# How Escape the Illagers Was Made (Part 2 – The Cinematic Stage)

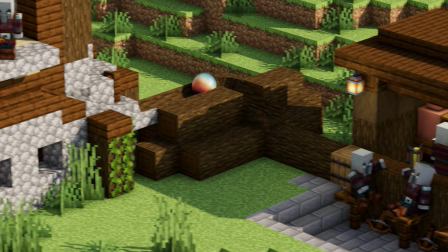[0:00]
Welcome to part 2 of Escape the Illagers behind the scenes, and in this part we're going to talk about how I simulated the marble,
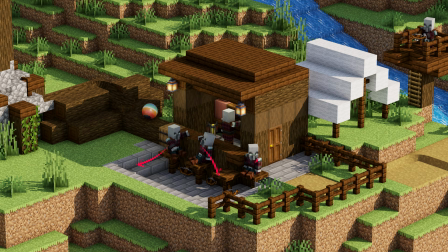[0:07]
how I did the track design, and how I did some of the character animation. Plus we're going to talk about the lighting,
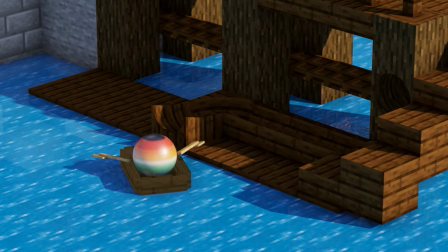[0:13]
music and sound effects, and then how I wrapped it all up. So with all that said, let's get started.
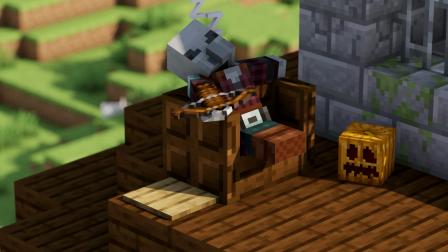[0:22]
So to start with, I got an Illager and I put him into a lovely little sleeping position with some Zeds above his head, of course, and then added a crossbow and dropped it onto a pressure plate.
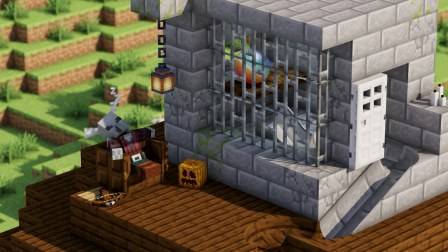[0:33]
Now what this acts as now is a great starting point for where I should start the simulation. So with that out of the way, I needed to get the track design into place.
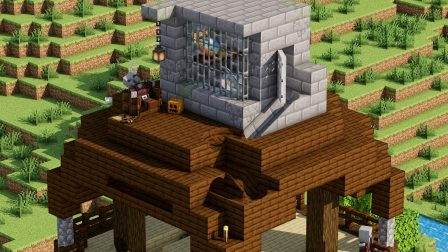[0:43]
So I knocked a couple of polygons out and I stuck a couple of bits of track in, and what you see now on screen is what I ended up going with. But I was originally actually going to go down to the right hand side, so like a little bit of a ramp down the right and then round the outside of the outpost, but for some reason I decided that wasn't the best thing to do,
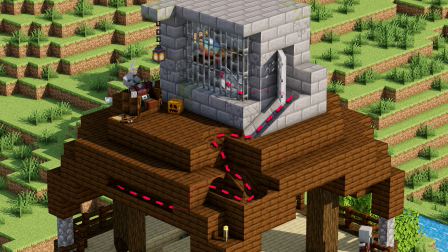[1:00]
and instead I went with what you can see now on screen. I think in some ways I was thinking maybe he was having like a little look at the Illager before he went off on his little escape route.
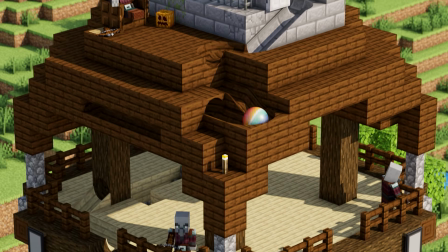[1:09]
For this next section,
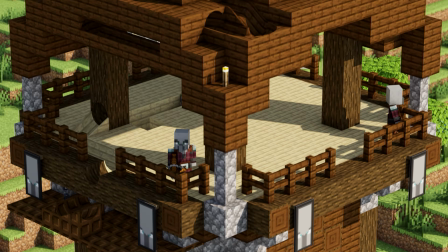[1:11]
I really like the idea of the track working its way through the support columns and then down onto that weird little trapdoor shelf that I'd made,
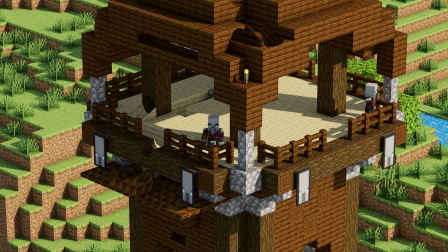[1:19]
and that all worked perfectly fine. And then I added some Illagers looking out so that they couldn't see the marble.
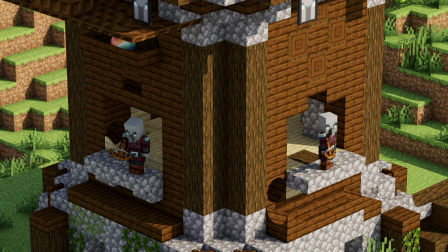[1:26]
I then just continued the same idea of having the track work its way through the internal structure and then went on to the next section.
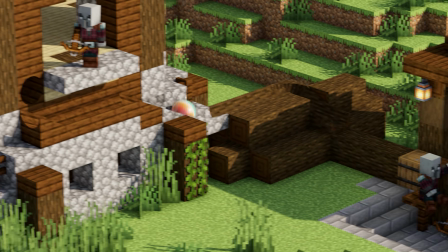[1:33]
I continued adding some track, simulating the marble, but at this point it required the characters to actually animate with it.
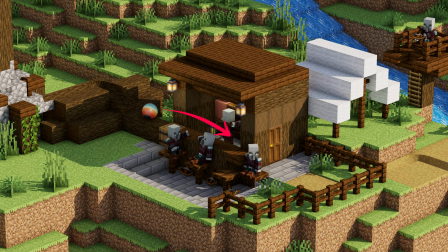[1:42]
But what I actually did is simulate the ball first and then put the characters into place and just had them react at the correct time.
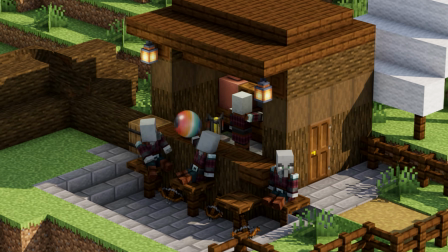[1:50]
Animating these characters was kind of fun. It was nice to knock the Illagers onto the front and onto their back,
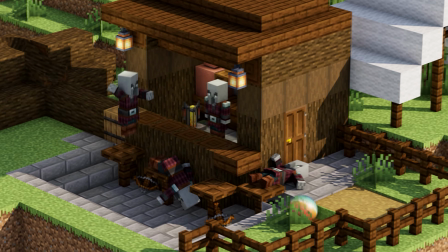[1:57]
and also that other Illager there that's jumping up and down in anger was quite fun to do.
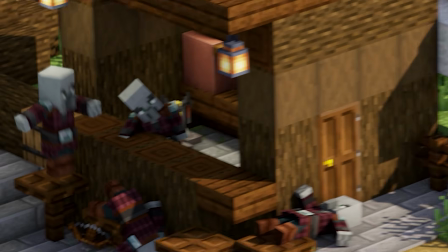[2:02]
Also, if you notice right at the end, the barman actually sort of tipped his head over to the side like, what just happened?
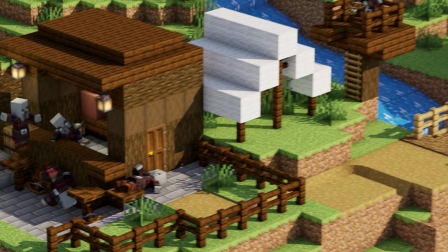[2:08]
I thought that was quite a fun bit.
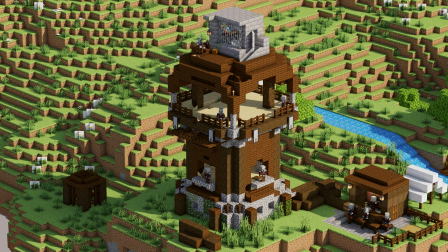[2:11]
And here I've got a zoomed out view of the area that we've just talked about, the outpost and the bar area. You also get to see behind where there's a couple of textures that I haven't actually sorted out on the bushes, and you can see that because there's some big white planes.
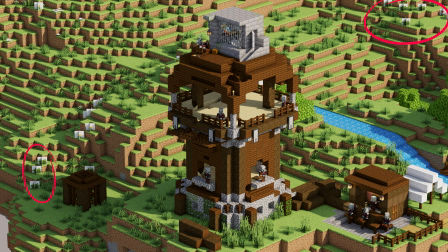[2:27]
It's on a, I'm not sure what it's on some sort of bush and dandelion as well, I think.
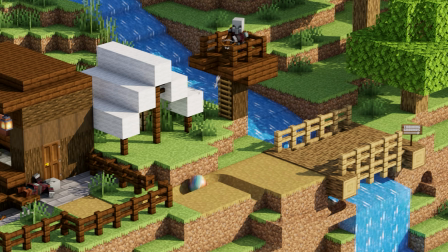[2:34]
So luckily I don't think we see that through the animation. For the bridge section, I actually had the marble rolling over the top of it at first,
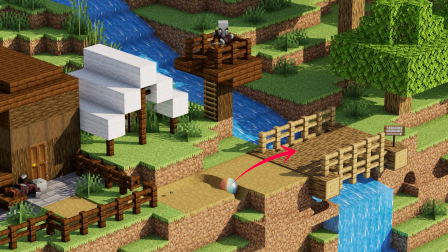[2:43]
but as I came to simulate the ball, I realised that it probably doesn't have enough momentum to get it over there. So instead I opted to build the track down the side and underneath the waterfall, which is actually a much more creative and interesting approach, I think, to it.
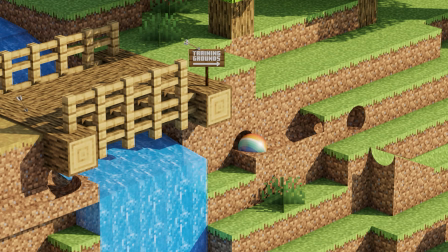[2:58]
And also it acts as a lovely little hiding spot for the marble to stay away from all those arrows that are being shot at it.
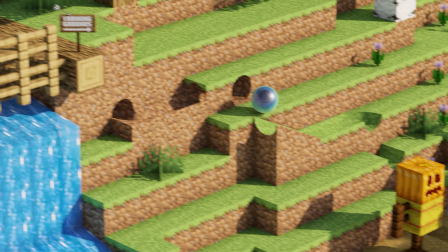[3:05]
For the training ground section, I firstly built all the track, I put that into place.
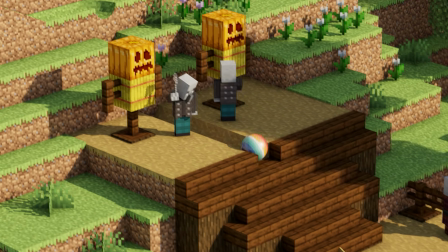[3:10]
But then when I started doing the character animation,
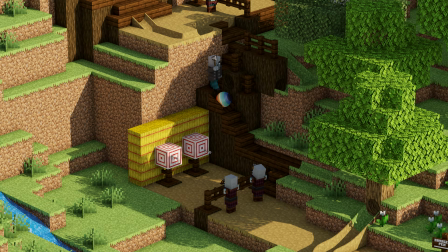[3:13]
I realised that the Vindicator couldn't actually catch up with the marble if it went down the second set of stairs. So instead, and it worked in my favour this, because it was a nice change in pace,
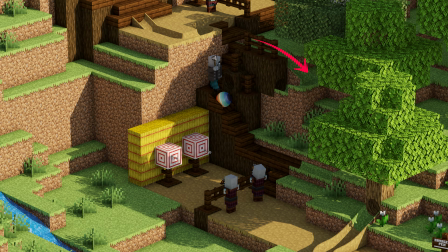[3:25]
is I had the marble roll down past the stairs and then come back into them, and that allowed the Vindicator to catch up,
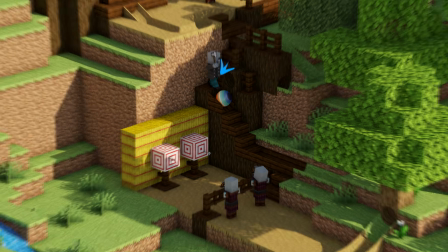[3:33]
and like I said, it also created a nice variation in pace.
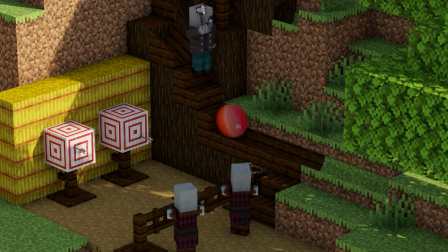[3:37]
Then as it rolled towards the tree, I always knew that the track was going to go inside the tree and then pop out the other side.
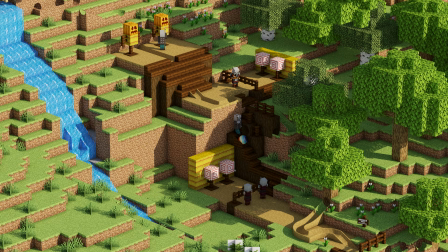[3:45]
And here is another zoomed out view so that you can see how everything's looking at this point. It's all looking really nice.
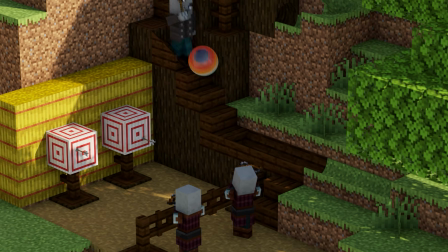[3:52]
There is something that I wish I'd done different here, and it's to do with the bit of track that is coming out of the tree.
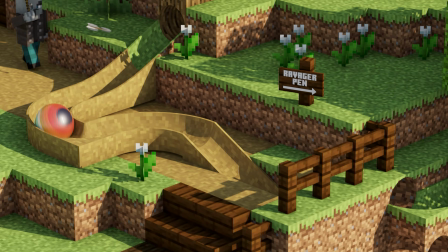[3:59]
Throughout the animation up until this point, I've tried to embed the track either within the structure or within the landscape.